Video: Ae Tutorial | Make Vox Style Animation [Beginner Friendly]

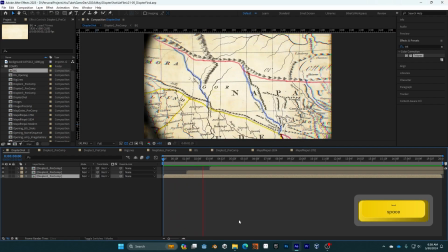Namaste. I hope you're all doing well. Today we'll try to learn how to create this kind of lens effect that you can see
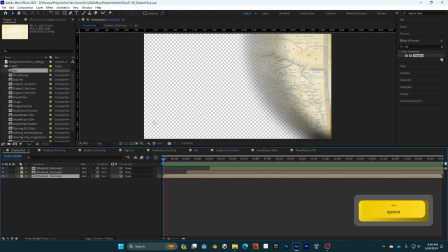in many of Vox's videos and other similar kind of documentary style videos.
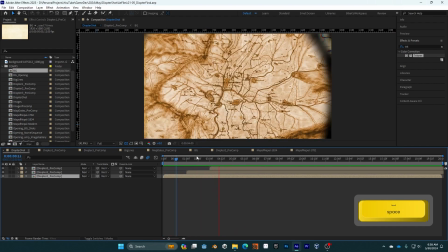So in order to first start this, let's start with a new blank project.
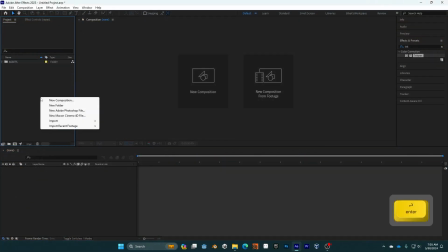I'm going to firstly make some folders to properly organize my project file.
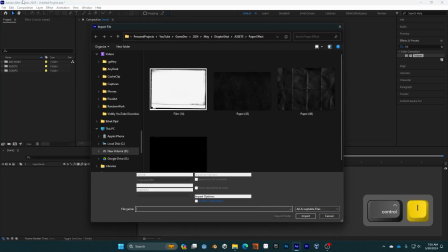So inside the assets folder, I'm going to drag in a few assets to firstly create the background.
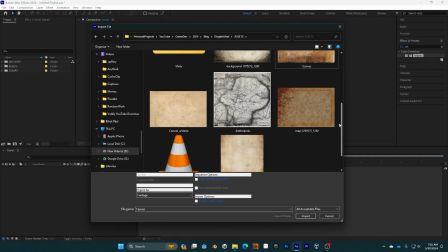So these are assets for the background.
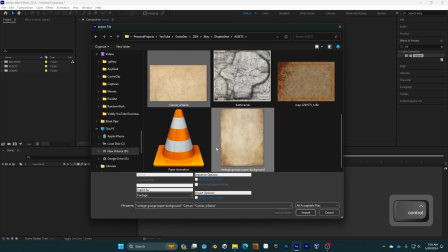I have a kind of paper animation, some canvases that have been stained because I'm trying to create a map kind of effect.
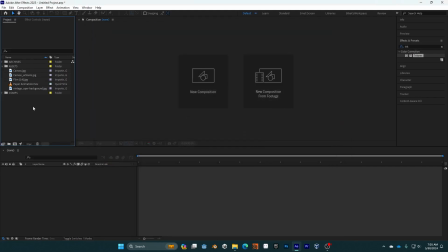I want it to be a bit more grungy. So I start by adding paper animation to my composition,
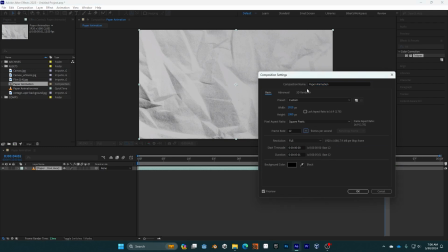and I change the frame rate to 12 because I want it to be a kind of like a stop motion kind of animation.
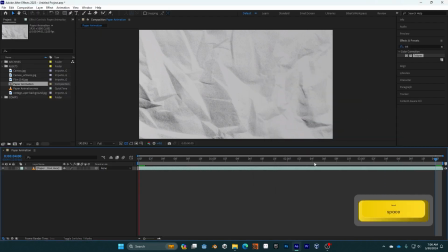And I'm just going to adjust first I'm just going to adjust it to 4 seconds, then I will change it, make it a bit longer. And I'm just going to firstly make this a 3D layer.
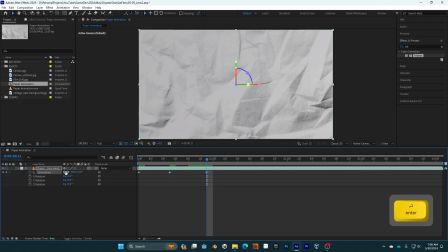I'm going to keyframe a few things and then adjust these orientations randomly. So but I just wanted to make it like in the like addition of 180 degrees, so I just want to rotate it 180 degrees at a time.
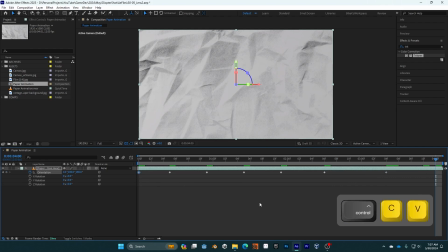That can be in X, Y or Z axis, and I'm just going to make it whole frames, so it's just going to be like a stop motion kind of thing, and it's just going to snap between keyframes, and I'll just adjust it to my taste accordingly.
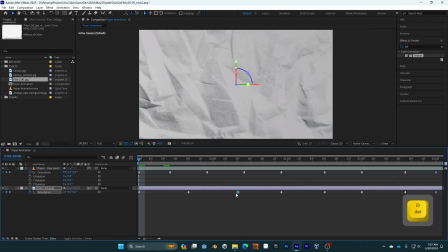So my first background is ready, and I'm just going to try to make it a bit more grungy and a bit more old looking,
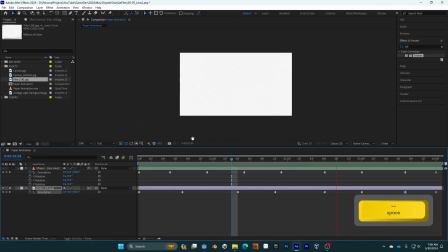so more like a vintage kind of thing.
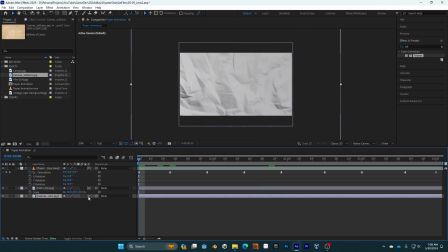So I'm just going to add like a few film grains, and I'm just going to make it a bit more vintage.
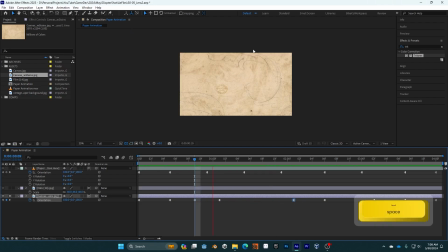I'm moving fast forwarding through it. If you want in-depth tutorial about it, like how to create more vintage looks and like paper cuts and etc., I can make a separate video for it. But now just move along with it. Just add elements, make it like vintage elements, make it more brownish,
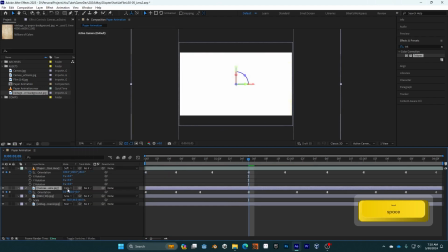like it has been weathered down due to water and sunlight and etc., and just try to make it more like brownish orangey,
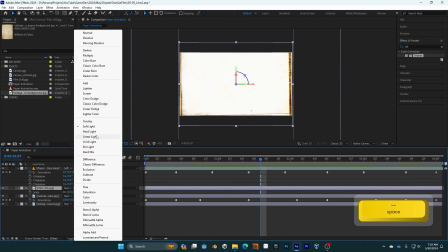and just move things around a bit.
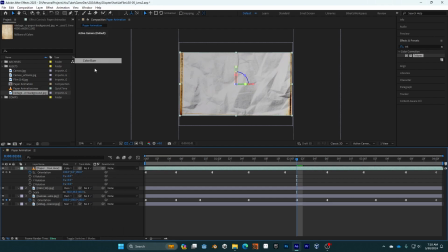I would recommend orienting all of this in like near about like 180 degrees at a time,
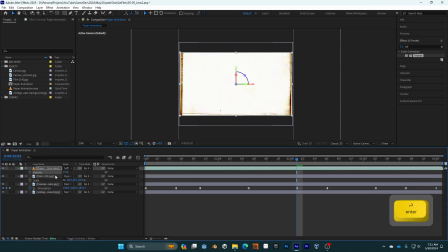because that way it snaps to your exact frame size, composition size, and there is no much hassle. You can just copy and paste these orientations to different layers, then you can adjust them manually like I have been doing in this.
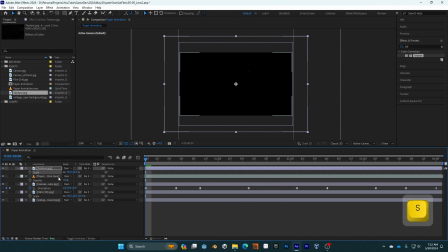I'm just going to fast forward through it. So and lastly, I'm just going to add a few speckle textures,
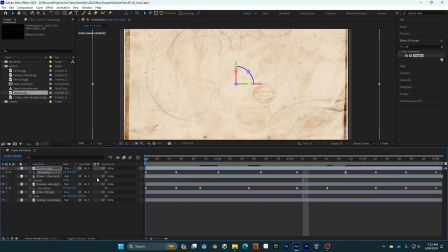and I might be done with this, and this is my final background.
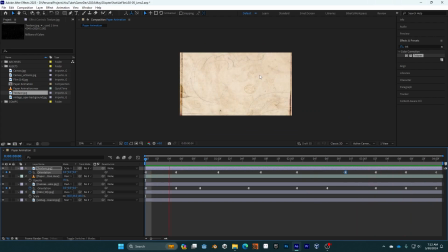So now let's start creating the lens, the actual lens effect.
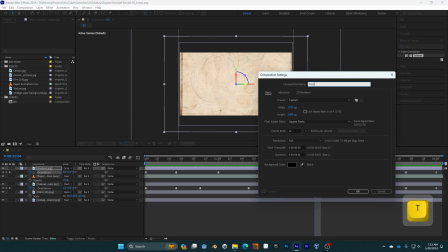So I'm just going to name my composition first layer lens composition, and again it's in 12 frames per second. I want it to be kind of like stop motion kind of animation.
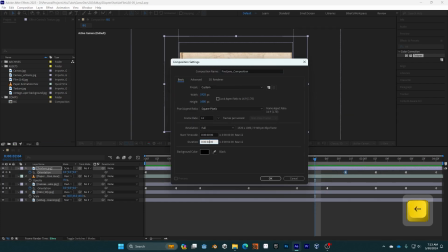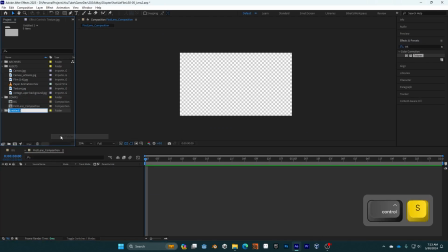And I'm firstly going to keep it inside the composition folder because I just want to manage it properly.
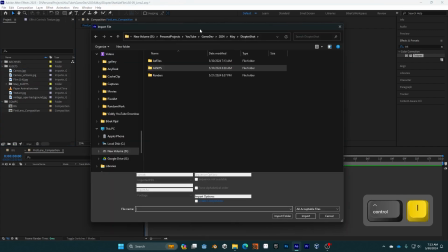Then I'm going to create a map asset folder, and I'm going to bring some map assets that I have downloaded.
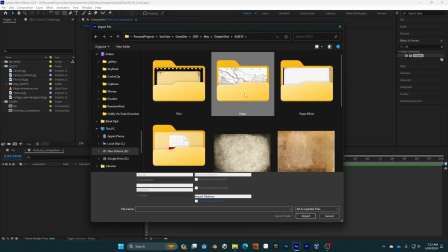Now you can use any assets.
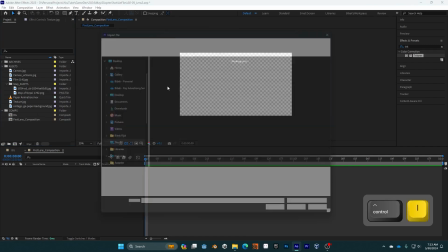I'm just using these map assets because these are what I found online, and I just want to represent my hometown of Kathmandu.
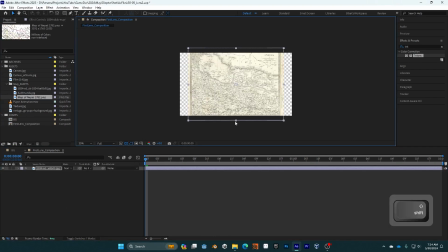And firstly, I'm just going to adjust it to my needs. This seems to be perfect. Just trying to get a hold of this whole size right of the composition, right?